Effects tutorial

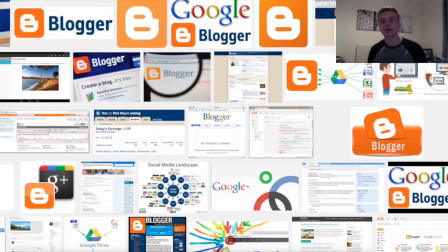0s
Okay, so just before this video actually starts, I'd like to just quickly mention that I'll be putting before and after images on my blog and a little description about how I did each effect,
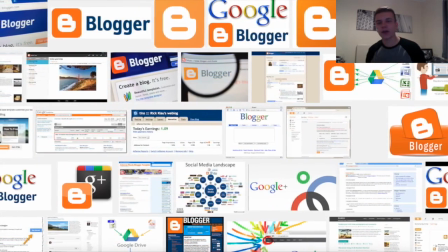9s
and they'll be on my blog at
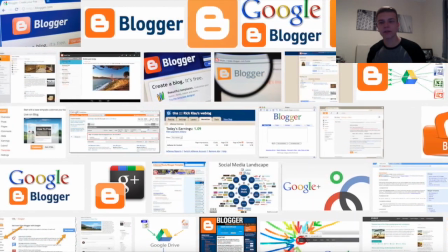13s
matthewpummel.a2media.blogspot.co.uk. So yeah, enjoy the video.
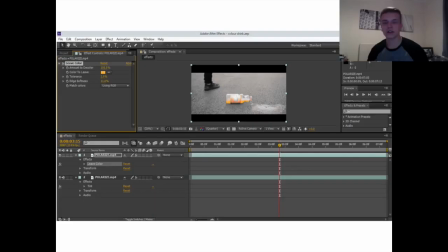17s
Okay, so this is just a short video of me explaining the effects I've used and how I've used them in Adobe After Effects for my music video Polarize. The first effect is the decolouring on the bottle and the background and the black and white effect. It's used twice in this video, but I'll show you this one example.
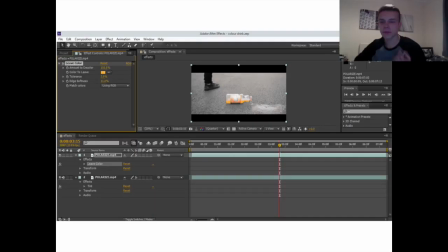34s
So I've taken a screenshot here of my Adobe's After Effects window, and the way I made this was by using two layers, as you can see down here. The bottom layer is the background layer, and that is the entirely black and white layer. And then the top layer, I used an effect called Leave Colour,
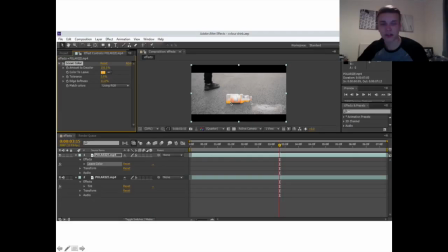50s
and this allows me to select a colour, which in this case is orange from the bottle, and use a tolerance to detolerate a bit, so any colours that are similar to that orange it'll still leave, and the edge softness so it doesn't give a sharp, horrible, pixelated effect.
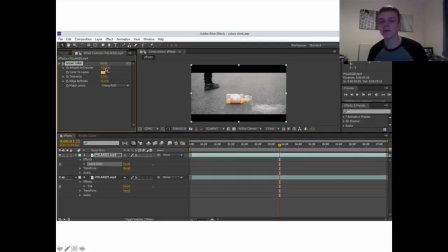64s
And the amount of decolour means how much it's actually decolour. I use this and it actually leaves the colour that you want. It does what it says. It leaves the colour, the background layer is all black, and then jobs are good.
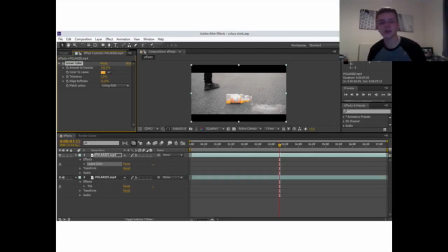78s
And this pretty much is just Adobe After Effects does it for you. It does what it says on the tin. You just choose the colour you want, and it's the most basic effect you can do, but it gives off a really nice professional effect.
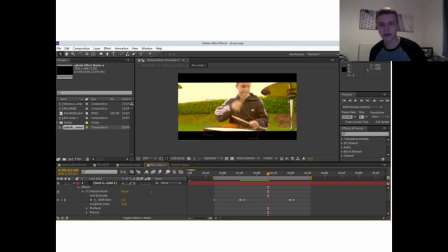88s
Secondly, we go on to the particle effect. This is for the drums, with Owen playing the drums there. I use CC Particle World for this effect, as you can see down here. The way I made this was by changing the birth rate of the particles every time that he hits the drum kit.
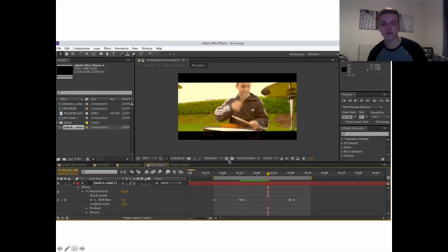105s
So I'd put the birth rate on here, gradually fade it off each time he removes the stick, and then again here when he hits it for the second time. I changed the physics and the producer locations and transformed it to make it look like it's on the drum. So I pushed it in for a bit more depth and I rotated it a little bit,
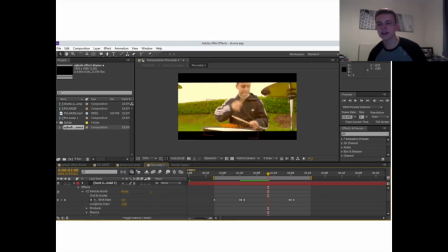121s
and I also changed the gravity on the physics and the floor, which I made bounce, so the particles bounce off, which is quite a nice effect it gives, so it looks like it's actually bouncing on the drum kit, and the longevity, which shows how long the particles are there for, so I make them die off before the next particles are shown.
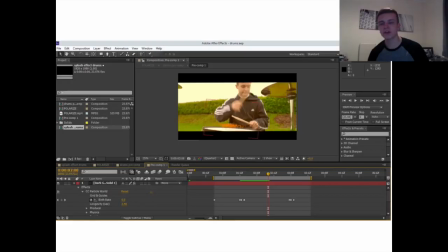142s
That's basically it for that one. It was very much just getting the actual small nitty-gritty bits of the particle and the positioning of it and the physics of it right, but once you had them right, it was quite a simple effect. And again, I use the orange to stick with the colour of the drink.
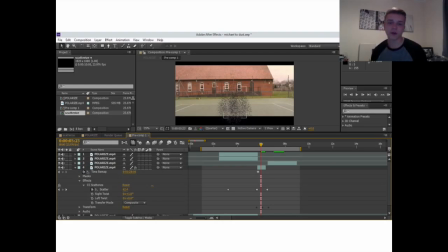158s
So the next shot is, the next effect is the Scatterize effect on Michael when he's on the tennis courts. So I use a CC Scatterize effect for this, and basically I increased the amount of scatter when I wanted him to explode,
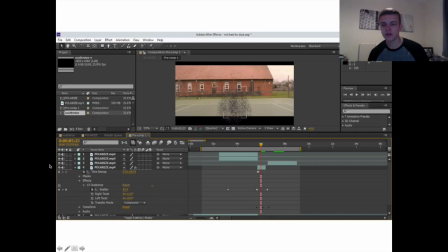172s
and these are my little markers here. I didn't do any twist on it, and sorry, my computer went a bit weird then. I left the transfer mode as composite, and I transformed it by just making it explode out a bit more,
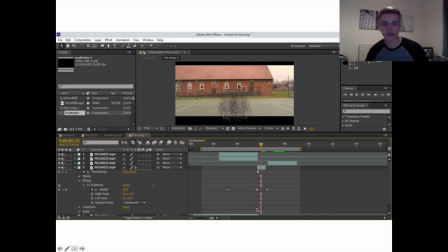187s
and the positioning as well and the scale of it, and the opacity. I got rid of the opacity so it fades off at the end, which is quite a nice little effect I did. Also add the black bars over the edges again, because as you can see they sort of leak over the edge here, and I wanted to get rid of that so it looked like it's in the shot,
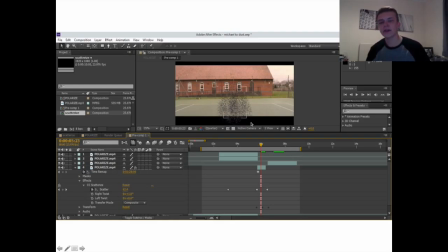203s
not coming out, because it looked a little bit weird. So that's that effect done. It basically, no it's not. I also made a layer around Michael, so it only scatterized Michael, not the background, because if it scatterized the background the entire thing would just be pixels and that would look awful. So it's just Michael, and I put a freeze frame of a different shot without Michael in the frame in the background,
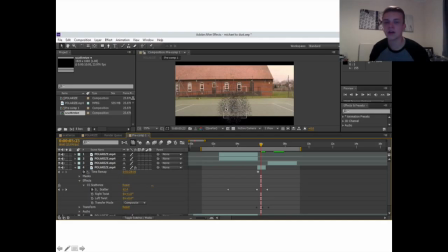223s
so as you can see just behind the particles here it's still a plain tennis court and nothing's been covered up, and that makes it again look really professional. That's what I was going for with this music video, a professional video, and I think these effects bring that touch of professionalism with it.
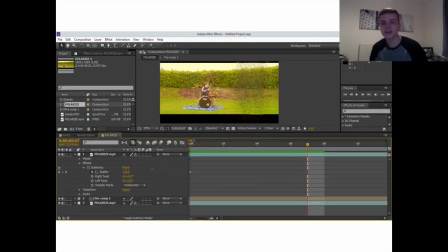237s
This is the same effect but reverse.